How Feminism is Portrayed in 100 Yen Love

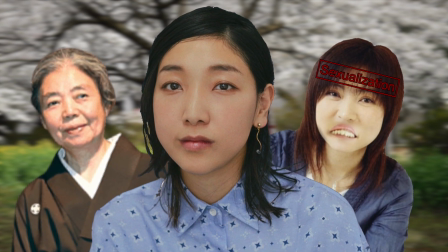0s
Women have often been the victim of sexualization and misogyny throughout film history.
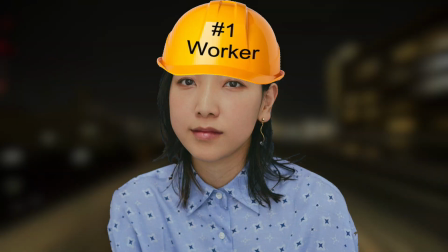4s
However, as society advanced and women began having a more prominent role in society, film adapted to these ideals and began portraying women in a more empowering manner.
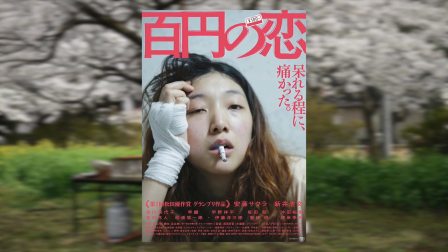13s
100 Yen Love is an example of this evolution through its portrayal of the main female protagonist, Ichiko.
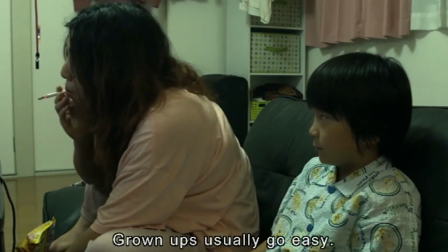18s
Ichiko exhibits a noticeable personal transformation in this film, defying female stereotypes and commenting on the struggles females face.
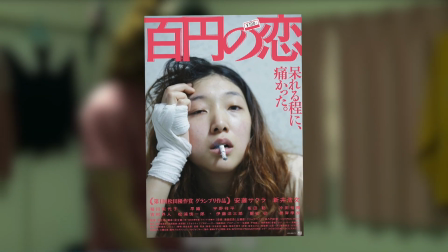25s
The film comments on these stereotypes and struggles through the concepts of body genre and feminism interwoven in different scenes.
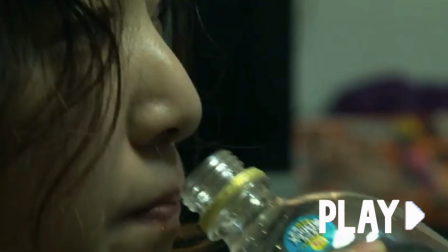31s
The first scene we will be analyzing is the opening scene, which introduces Ichiko as an unkept female character.
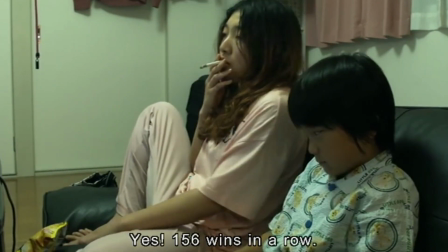37s
We see Ichiko wearing sweats, a baggy shirt, and messy hair as she is playing video games with her nephew.
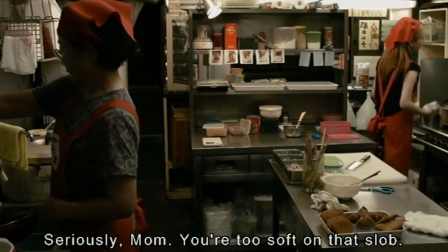42s
Her sister also calls her a slob multiple times. This scene contradicts the typical portrayal of the main female protagonist.
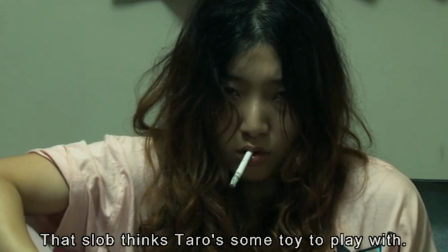48s
The film does not try to glamorize her appearance, but it also doesn't try to make her look bad. This depiction is significant because it breaks down unrealistic standards for women.
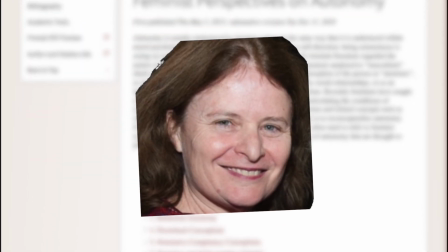56s
Drawing on the article titled Feminist Perspectives on Autonomy by Natalie Stolger, we can get a sense of how beauty tends to be a component of self-worth.
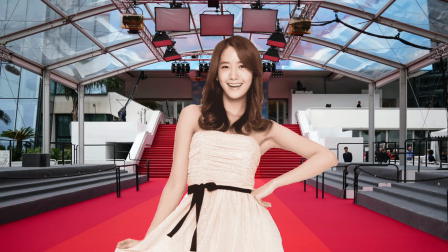64s
These beauty standards include dressing in a feminine fashion, such as wearing dresses and putting on makeup.
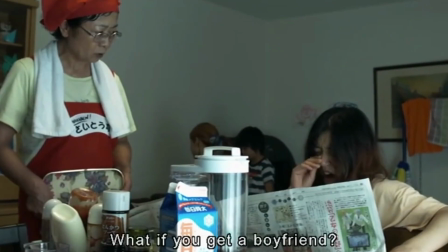69s
However, Ichiko is not trying to fulfill these beauty standards, nor is she attempting to deliberately rebel against the beauty standards.
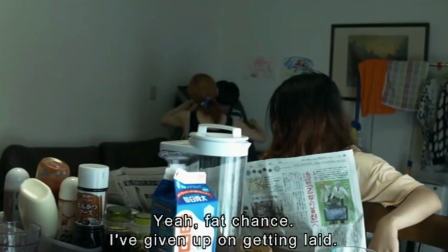76s
How she dresses is simply a reflection of how she views herself and her identity.
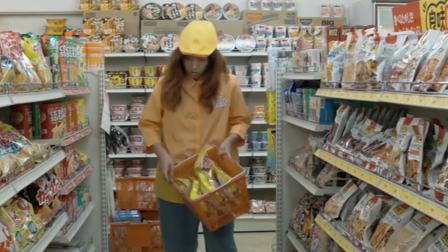80s
In other words, Ichiko has the autonomy to decide how she chooses to present herself, whether it be in a feminine manner or not, as Friedman noted in the article.
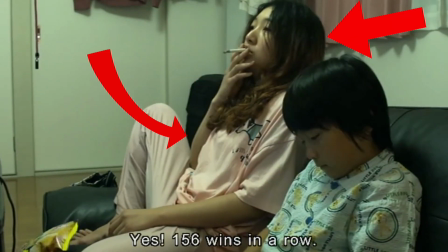87s
By Ichiko's choice of baggy clothes, messy hair, and a slumped walk, we, the audience,
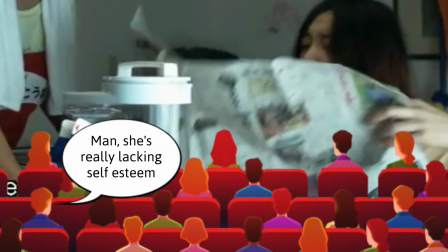92s
can interpret her character as lacking self-esteem and hiding who she really is from everyone around her.
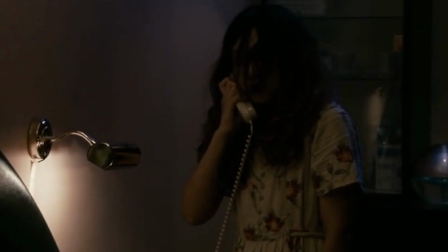97s
The next scene we chose is Ichiko's reaction after she was sexually assaulted. In this scene, we see her get out of bed calmly and report the incident through the phone.
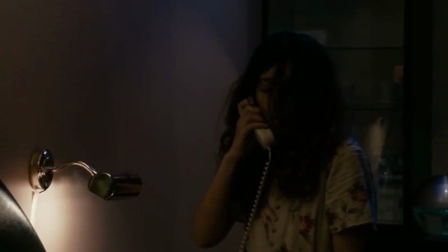104s
A struggle females face in society is that of being objectified. In this scene, the audience might expect immediate crying, vengeance, or even a more dramatic reaction.
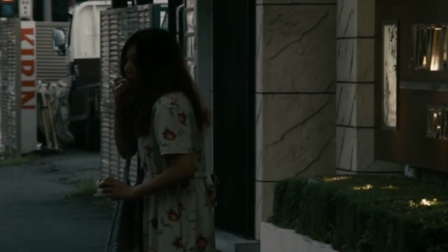113s
But instead, Ichiko calmly reported the incident. Ichiko does not let this event in her life bring her down, but instead she acts on it and takes more control over her life.
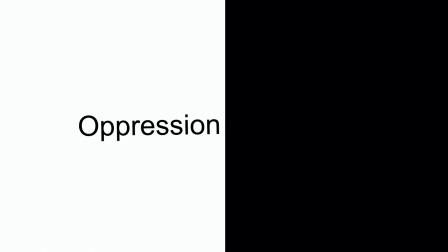121s
This creates a juxtaposition between the oppression and lack of control sexual assault
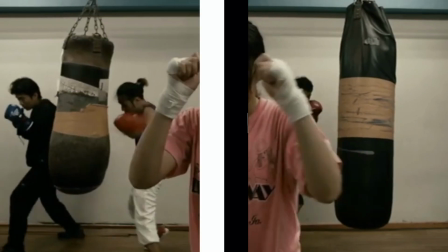125s
victims face and Ichiko's initiative and autonomy to take boxing seriously.
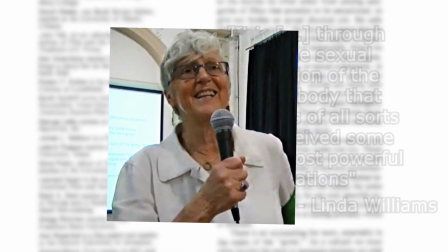130s
Linear Williams' article, Film Bodies, Gender, Genre, and Excess, proposes that the female body is a medium through which the audience experiences excess emotion.
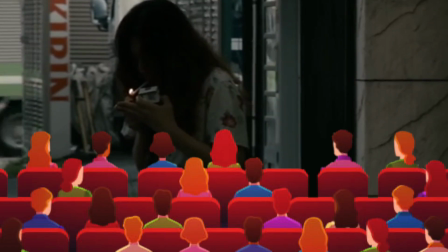139s
When Ichiko refrains from seeking revenge, the audience may be incited to feel enraged on her behalf,
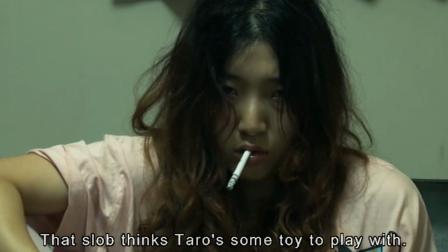144s
since we have been placed in her shoes an entire time and she did not react how the audience expected her to react.
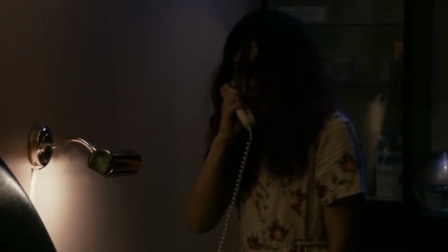149s
The meaning of this reaction can be explained through the ideas developed in Natalie Stolger's article.
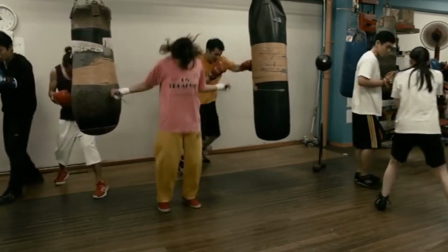154s
Even though Ichiko wore baggy clothes throughout the movie, she was still objectified by a male character.
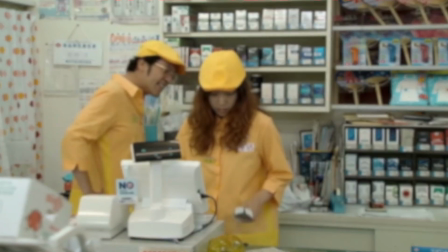158s
In the article, Grovier describes how women who are the victims of rape or incest tended to blame themselves,
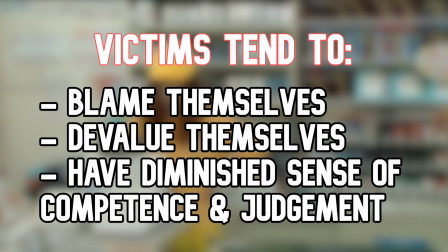163s
devalue themselves, and to have a diminished sense of their own competence and judgment after the sexual assaults.
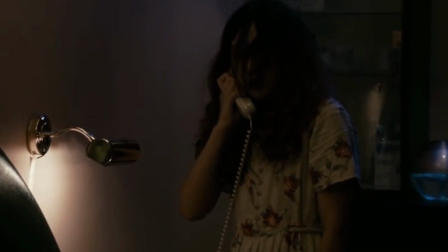169s
However, Ichiko's reaction counters this, which showcases her autonomy by not letting this event diminish her self-worth,
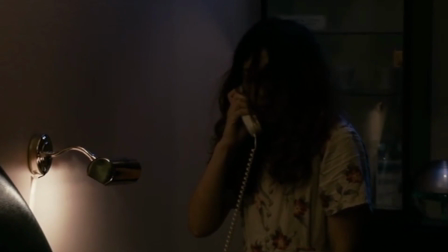174s
and instead uses what happened as a push to take action and begin boxing, which is inspiring to viewers.
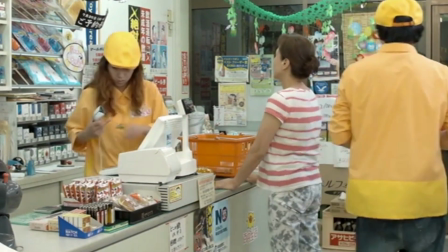179s
After the incident with her coworker, Ichiko is able to experience a much better, though still far from healthy, sexual engagement with the main male character, Kano Yuji.
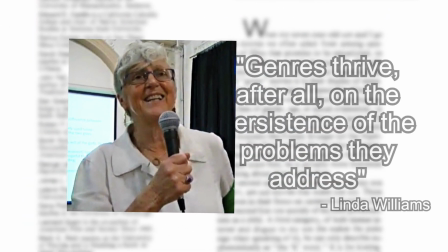187s
In Linda Williams' paper, it is suggested that the body genre films make an attempt at social problem solving.
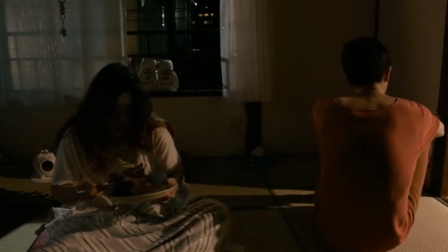192s
The social problem being addressed here is the sexual oppression of women. Ichiko's improved sexual experience shows that women can and should have control over their sexual lives.
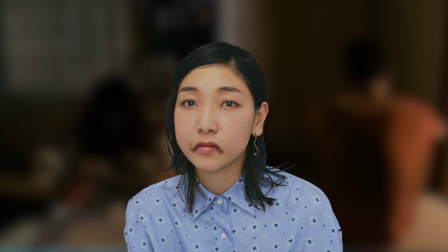200s
However, at the time, Ichiko was feeling sorry for herself and not in a good place, so even though she had a much more favorable experience, Yuji kind of took advantage of Ichiko.
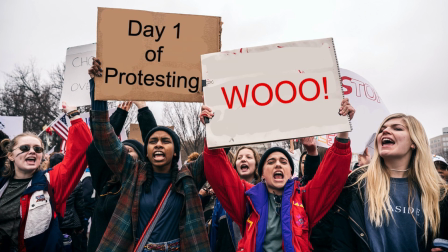209s
This sequence does not mean that problem solving did not occur. Solutions to complex social issues will not be found in weeks or even months sometimes.
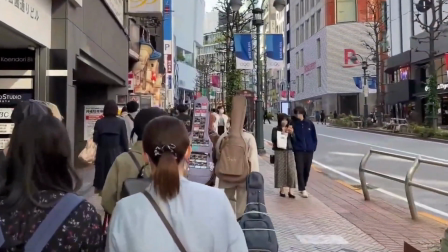216s
Our society still has work to do regarding sexual oppression of women, and part of that work can start from our understanding of sports and sexuality.
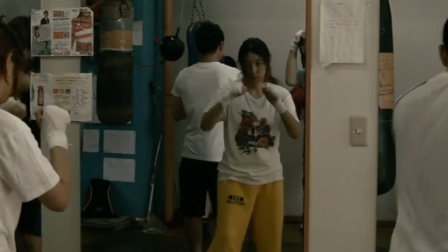223s
One of the central plotlines of 100 Yen Love is Ichiko training to improve herself in boxing and ultimately compete in a match.
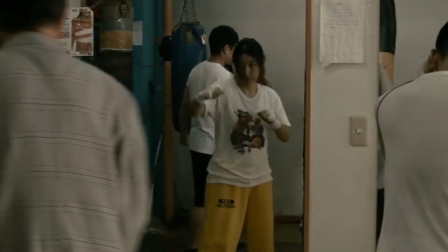228s
When Ichiko starts to box, she already has an interest and is quite focused in her training.
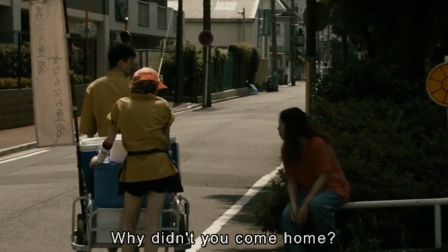232s
Then, Ichiko's enthusiasm for boxing is intensified when she finds out that Yuji has started going out with another girl.
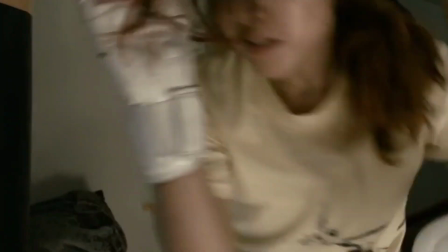238s
This development does not come as much of a surprise for the audience, but for Ichiko, who seemed to be holding on to hope that Yuji would return some compassion and love, it was a hard blow.